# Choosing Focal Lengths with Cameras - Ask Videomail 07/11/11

Okay, so first off, the first part of the question in terms of camera angles and lenses and things like that, I'm just going to run through them really quickly for you right here. Okay, so let's just imagine, for instance, that we have two characters.
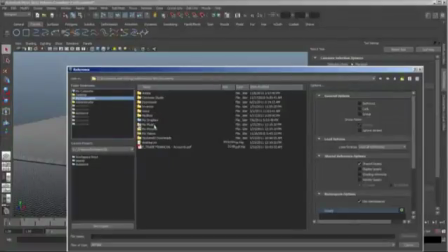So what I'm going to do is I'm just going to import a character. I'm just going to start with bloke, I guess, and
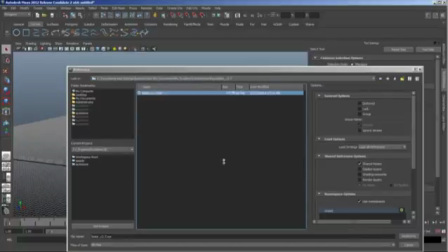let's see here. Here we go. I'm going to start with bloke,
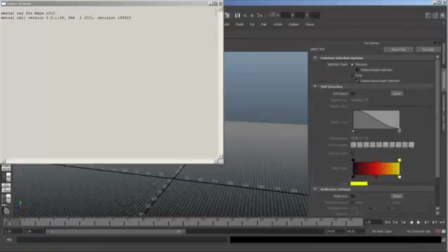and the idea that I'm going to do is I'm going to set up a scene where one person is like bullying another guy.
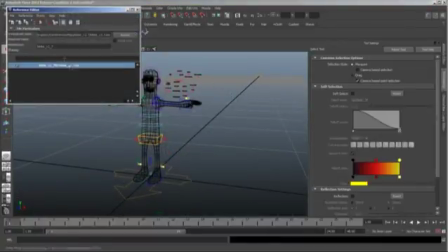Okay, so here's one bloke. Let me just go to my reference editor and duplicate this so I don't have to navigate to it again.
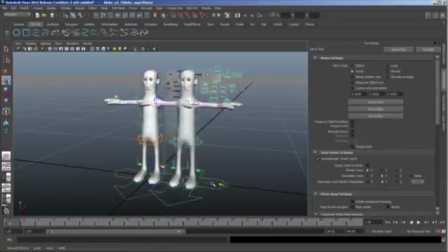Okay, so here's bloke, and here's another bloke, and now let's scale him up just a little bit.
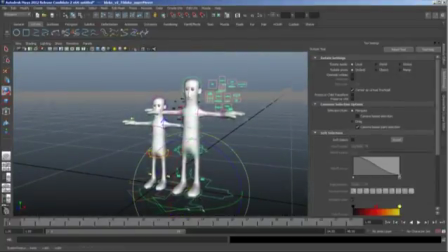So what we have is a character who is, one character is going to be bullying the other, okay?
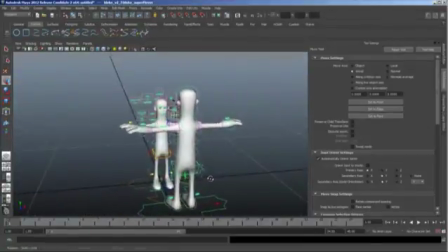So the first thing that we need to understand is what our lens is going to be doing to us in terms of
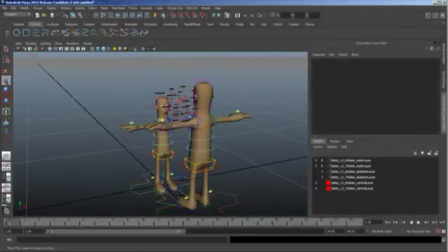how it's going to reduce or enhance the effect of the shot that we're trying to create.
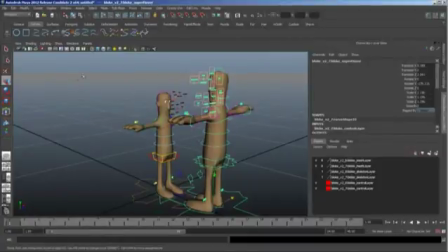So I'm looking through a perspective window right now, and you can do this to a perspective camera, or you can do it
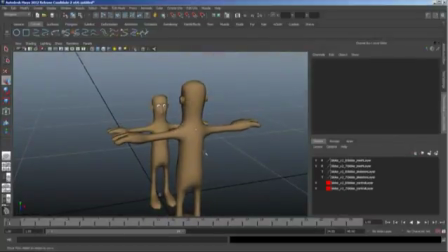basically create a new camera. It doesn't matter for right now. So let's just navigate around and see what's going on. As you can see, when we're zoomed out, okay, this is actually a misnomer. Using the Alt and right mouse button in Maya doesn't actually zoom your camera.
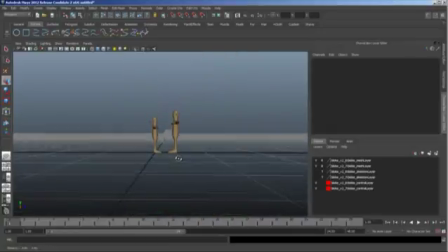It actually dollies your camera. Okay, so I'm going to try to be consistent when I'm saying that, but if I'm not consistent, please forgive me. Okay. Why is my grid so crazy? I'm just going to turn that off and create a little ground plane.
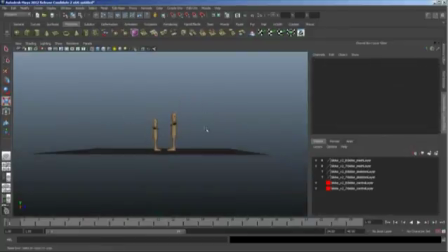Okay. So this is very dollied out. This is dollied in. This is what we call a close-up, okay? So as you can see, the relative size of the characters,
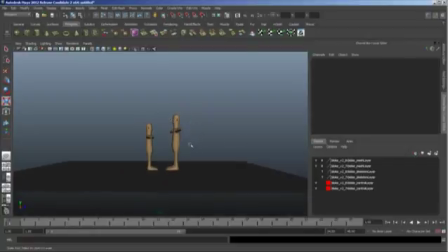as in what size this character is relative to him, is apparent when we are dollied out, when we're far away, okay?
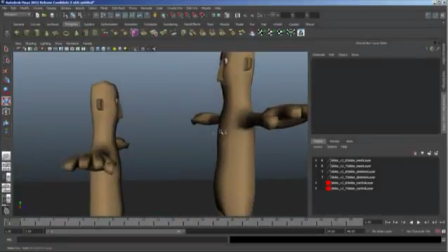When we push way in, the effects of perspective take over,
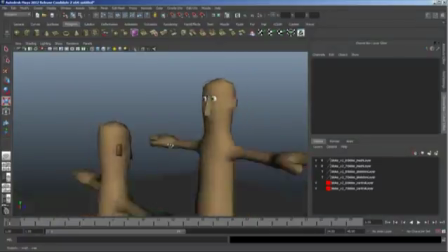meaning if I orbit the camera around back here
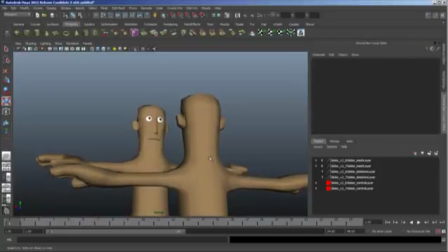and you squint your eyes, which character is actually bigger in composition? It's this foreground character right now. And so that diminishes the relative size that this background character has on us, okay?
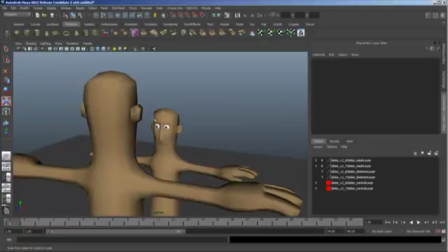If we come over here, because this character is relatively smaller and this character is relatively bigger, and we have perspective working for us, now he looks even bigger than he is.
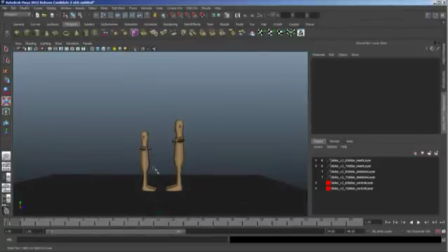But again, if we dolly out and we look at their size, that's kind of what we get, okay?
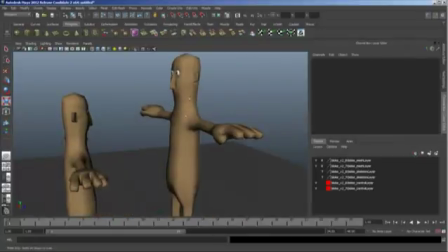So you need to make sure, let's say that this is a scene where this guy is bullying this guy. What do you want to do? What kind of emphasis do you want to create? Well, you want to make it so that the bully seems really, really big, right?
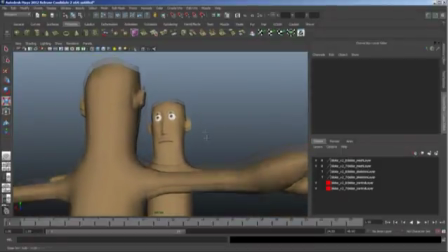So if you take a low angle, which is good because he'll be looking down at us, but you have your puny little wimp in the foreground like this, well, then you're going to have a lot of trouble because look at this composition. Squint your eyes again and it looks like there's a giant in the foreground. So that's when you start playing around with your focal length.
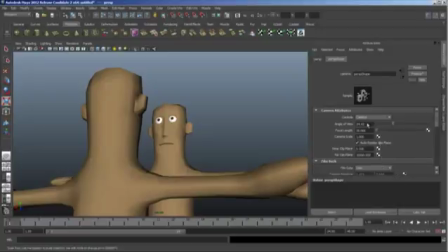If you go up here and click on that, that opens your camera attributes panel, and then on the right, focal length is the third one down. Okay, and it defaults at 35. And you can change this actually.
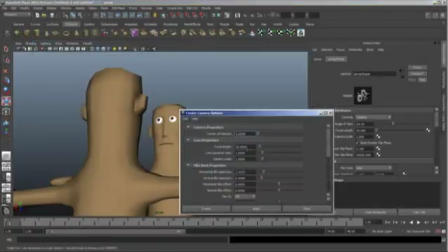When you go create camera, this little options box actually saves what you create your cameras at.